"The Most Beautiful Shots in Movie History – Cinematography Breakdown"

What are the best shots in cinema history?
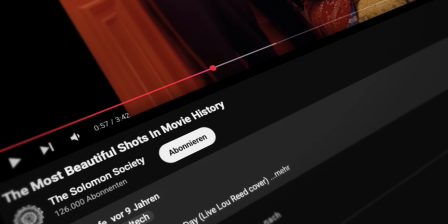0:02 This YouTube claims that he collected all of them and we will together look at them, and I will teach you why these shots look so amazing and how you can recreate them. That means after watching this video you should be able to shoot something like this.
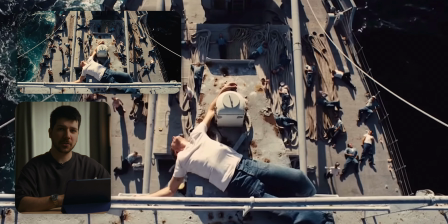0:18 This is the first shot we are looking at,
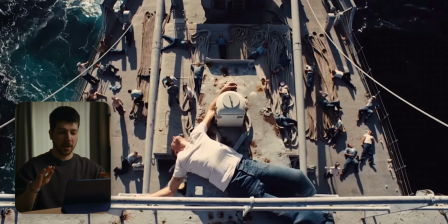0:21 and this is the scene of this man lying on the top of this ship while everyone else is working on that ship and we're traveling to the scene. And what makes this thing so cinematic? One of the points is our view direction.
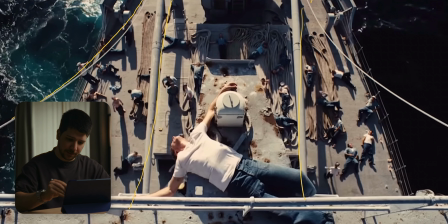0:34 We have this amazing leading lines that focus our eyes on this person. And what I like about this shot, and always something you should think about, is you tell with one frame multiple stories.
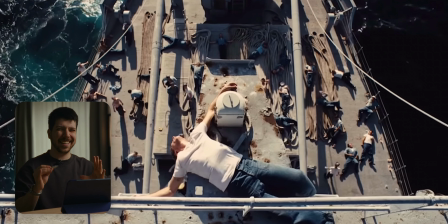0:52 Always try to think about, okay, what I can tell the audience in one frame. And with this frame, we know everything what the scene should mean. We see this person, that's a really hard job. We see that he is different from the rest of the crew. And we on the ocean, we on the boat.
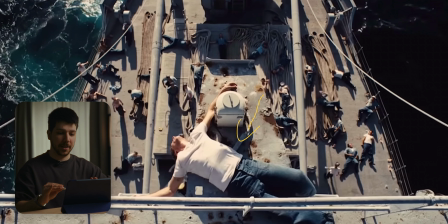1:09 Everything is set with just this frame. You don't need any other explanation for this. The trick to light a top shot is always a big side light. You don't want to light from above. You light, as you can see here, from the side.
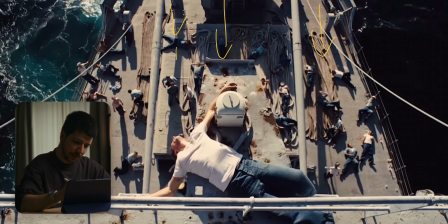1:26 This creates long shadows, which gives a top shot with most of the time really flat, more three dimensions. The next thing I like is that we have a wide frame, but it's not super wide.
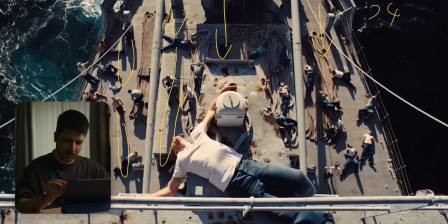1:41 This looks like a 24 or a 35mm lens. And because we have a little bit of compression, these people should be way farther away when we use a wide angle lens like 16, 14, 12mm.
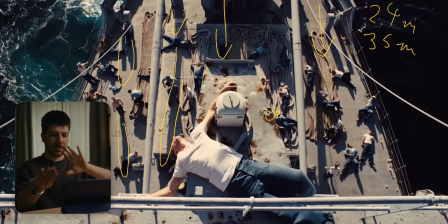1:57 But with a little bit of compression, the whole scene comes together. We get a little bit depth of field also, which makes the separation from him to the background a little bit more obvious. The next thing is here, you probably didn't notice this, but we have a little bit of color contrast.
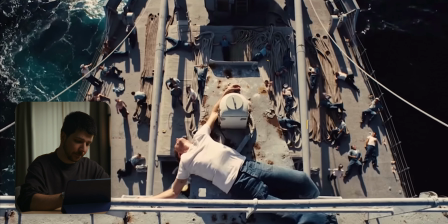2:17 So we have the blue ocean, but we also have this warm skin tones,
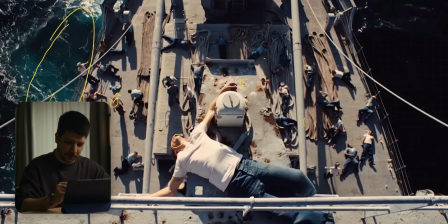2:23 and also the top of the boat with all this rust and everything has a little bit of a warm touch. So we are really classic, have this cool orange teal effect, but it's very subtle.
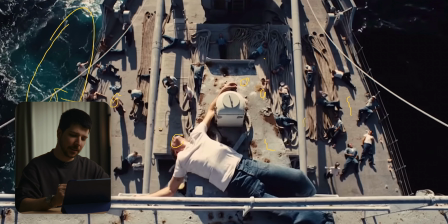2:39 It's not so straight in your face. It's just a little bit to separate the ship more from the ocean.
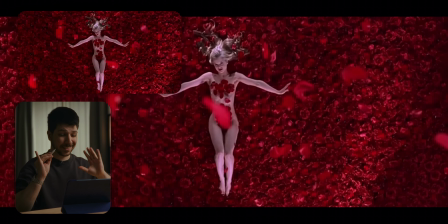2:46 This is the next shot we are talking about, and which makes this shot amazing is the pattern. We have all these flowers and roses and fill the whole frame with it. Today, that would be a really easy thing to do. I did something like this for a drink campaign like 8 years ago.
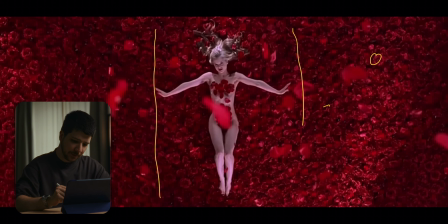3:05 The way you would do it is only fill up this area with flowers, oranges. Also with this you want to fill the whole image with, and then extend it in Photoshop. Today it would be even more easy. You can just put it in Photoshop. With AI tools you can extend it.
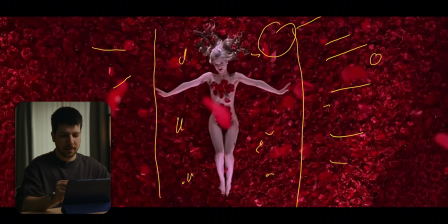3:24 First you have to sample an area and stamp it everywhere to fill the whole frame. But today this shot would be really easy to do. But because this is a big movie, this whole thing could be real. Because we also have, here is the problem, we have again a top shot.
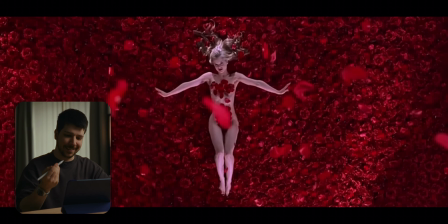3:44 So it's for, this perspective is really flat. So as you can see, to make it a little more three-dimensional, we have a vignette. So in the color grading we try to focus with darker areas on the corners to focus our view more on the person in the middle.
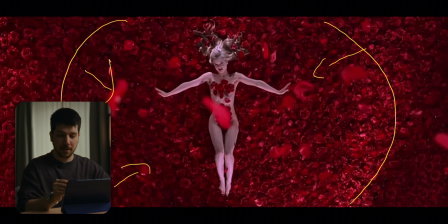4:03 Also from the exposure, she's clearly not red like the flowers, so she pops out of the scene. But the next thing they did, and this is the most important thing, is throwing little flowers from near the camera, close to the lens, back to the scene.
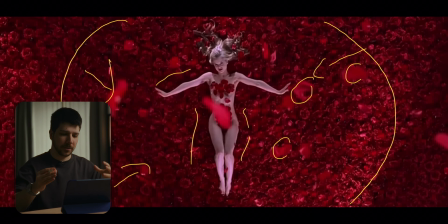4:22 So we got this really nice, dreamy, floating effect. This is actually from a movie that I know.
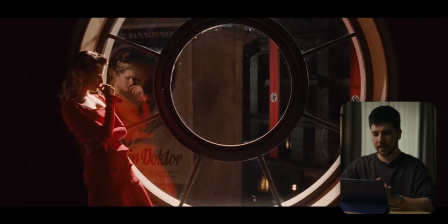4:28 It's from Inglourious Basterds, and really, really cool shot. But why is the shot cool? It's just the set design, it's the window. This is a form we rarely see.
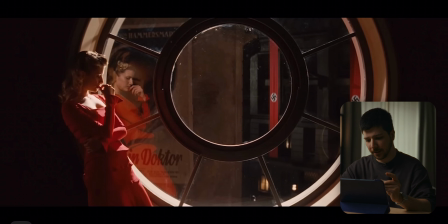4:40 Most of the windows are square, but we have this really cool circular window that also leads our viewing direction. So our first moment is to watch directly to the center. That's because of these leading lines from the window.
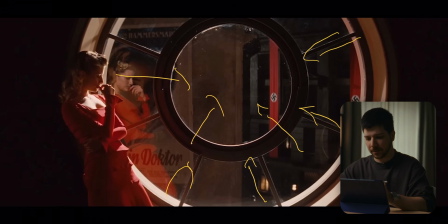4:57 And also this is the position our actor is looking. So everything in the scene wants us to look in the center of this image.
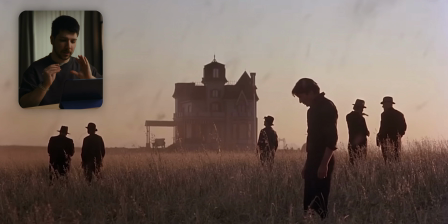5:05 This is a really strong image in my opinion. And what it makes so special is the positioning from the people. If you ever shot multiple people in one scene, it's really difficult to place them, that it looks natural, that it looks good.
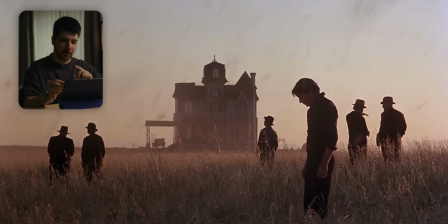5:21 But here, they done it perfectly. But the secret, why they did it perfectly, is our lens. So normally this is a shot most people would shot on 24mm or even wider, but this is really complex.
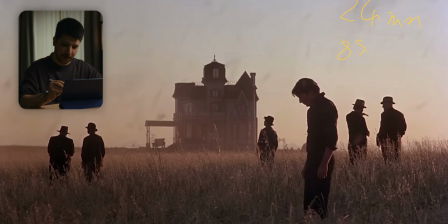5:38 This looks like 85 or even higher to me. And because of that, we can have the actor really in front of the lens and make him look as tall as the building. The building would be on a 24mm, would be probably only
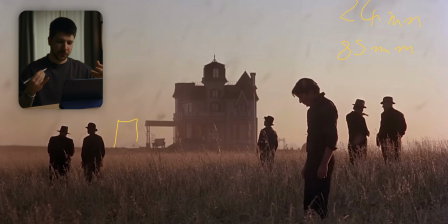5:58 this big, and it will kill the emotion. Everyone gets with a long lens really close together. Also, the scene is really nice, framed with only 1/3 of the image being the grass and 2/3 of the image being the sky.
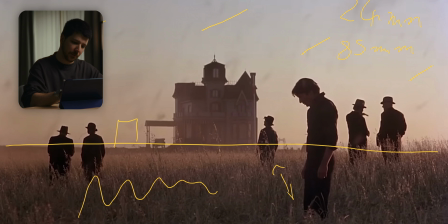6:16 And also we have a little bit of color contrast again. We have this blue sky and this warmer field tones. And always when you're shooting outside, think about on which time of the day I want to shoot this. As you can see, amazing contrast on these people. They're practically just a silhouette. So if you want to talk more about amazing movie scenes and how to do them, subscribe to the channel. I'm Marco Bagnoli and we'll see you next time.